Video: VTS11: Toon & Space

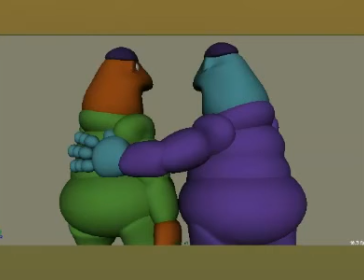Or, if the audience is supposed to see the world through a particular character's eyes, we close off that character and we associate with that character.
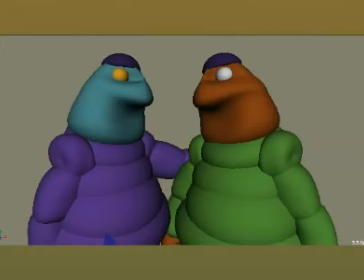So let's say the first image was there's three buddies and we see the world through buddy, that isn't on screen. So these are his two friends and they're all happy and they're ready to go to a party or something.
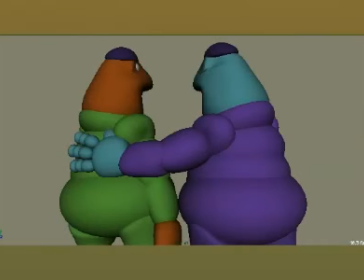Now we go and now we see the world through the first guy's point of view, and these are two friends but they're kind of making fun of him. Okay? So it's the same pose. There's nothing different about the poses between those two shots, just where we put the camera.
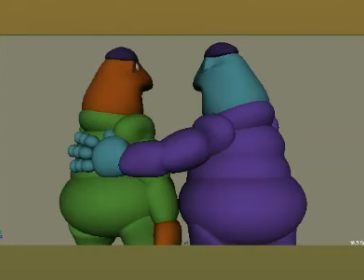And by where we put the camera has a different emotional meaning. Okay, so let's say we start with a different scenario.
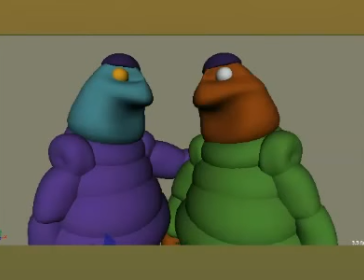These two characters are talking, and say we're supposed to associate with the blue character more. Well, here we don't have that sense of we belong one to one or the other. It's a very open moment. But let's say in this conversation, somewhere along the line,
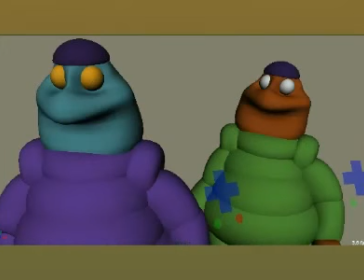the blue character has something he's not really terribly proud of, or maybe he doesn't want to talk about. So what we can use is the screen depth and step the blue character forward, leaving the green character where they were.
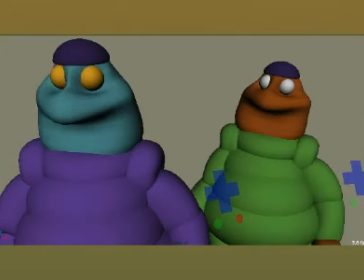Now what we've done is we've taken the blue character and he's closed off the green character, but he's still open to the audience. So the audience is now drawn into that blue character's moment, that space. And we associate with that person more because we're invited and we're still in that person's common space.
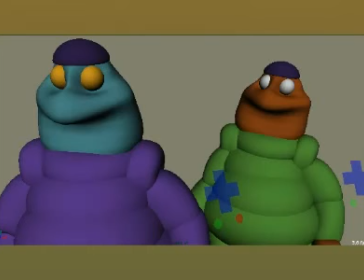The other guy's been closed off because all he can see is the back of the guy's head. So this is great for building tension or mystery or drama into what we're doing. And sometimes you'll get a shot in the storyboard will be just a two shot and there's no screen depth indication whatsoever.
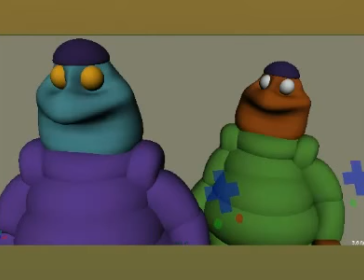But instead of just doing a sad face and drooping the shoulders and dipping the head for a guy who is, maybe not so sure he wants to talk about something, step him forward. Close off relationships. And by closing off those relationships, now your scene has a lot more power.
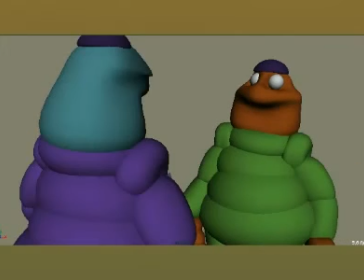And let's say this guy finally gets the courage to turn up and tell the other guy what he's talking about. So he turns around, and now we're not included. Now it's our turn to see the green character's response, and we go to the green character and we're open to them, but the other guy's closed to us.
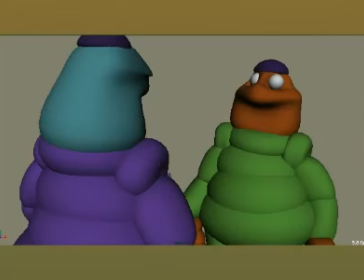So you see what I'm saying? You start playing with these relationships. Okay, let's go to another idea.
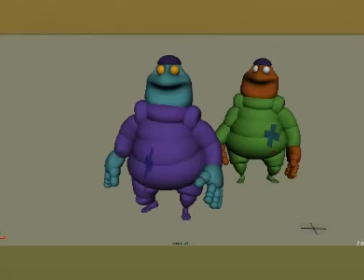We have two characters. They're relatively the same size on screen. Their eye levels are the same, and they have a same or a similar point of focus. So they're engaged in a moment. Now let's say we're supposed to deal with, again, with the blue character more.
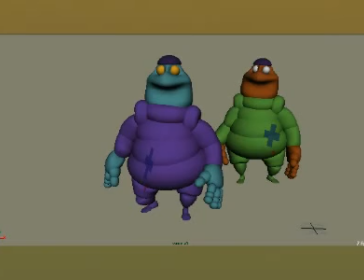So we want to draw him closer to screen. So the blue character steps forward, but by keeping the eye levels the same,
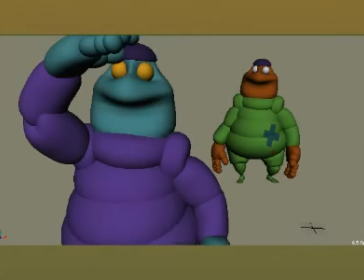we notice that we haven't necessarily excluded the green character as much as we could if we dropped him in screen.
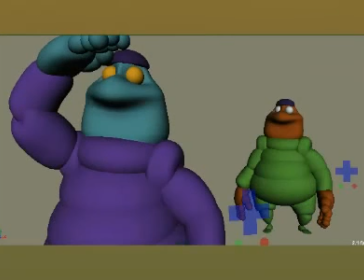Let's say we drop him in screen, and so as the blue character steps forward, we do a truck down or something like that. I mean, you can play with the relationships between these guys, and screen height has a difference, screen size has a difference, Z depth has a difference, closing off a character, opening up a character.
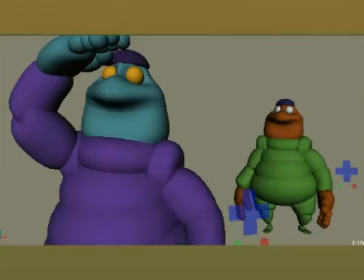All these things are tools in our tool set to help us bring emotion and bring the audience into a point of view. We need to think about how our characters interact with each other and how they interact with the audience. And by opening and closing these relationships, just by position, and if you guys are making short films,
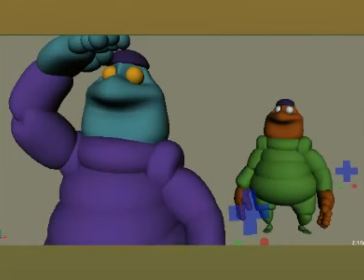this is really good stuff to think about and push it even farther. Okay, back here. Now I'm going to draw some things. Hopefully that stuff was helpful to you. Now I want to talk about some other things about contrast, okay, how we're going to play this space. I could go through and pose it out, but it's really quick for me to draw it. And so I'm going to go through and do some things here with you.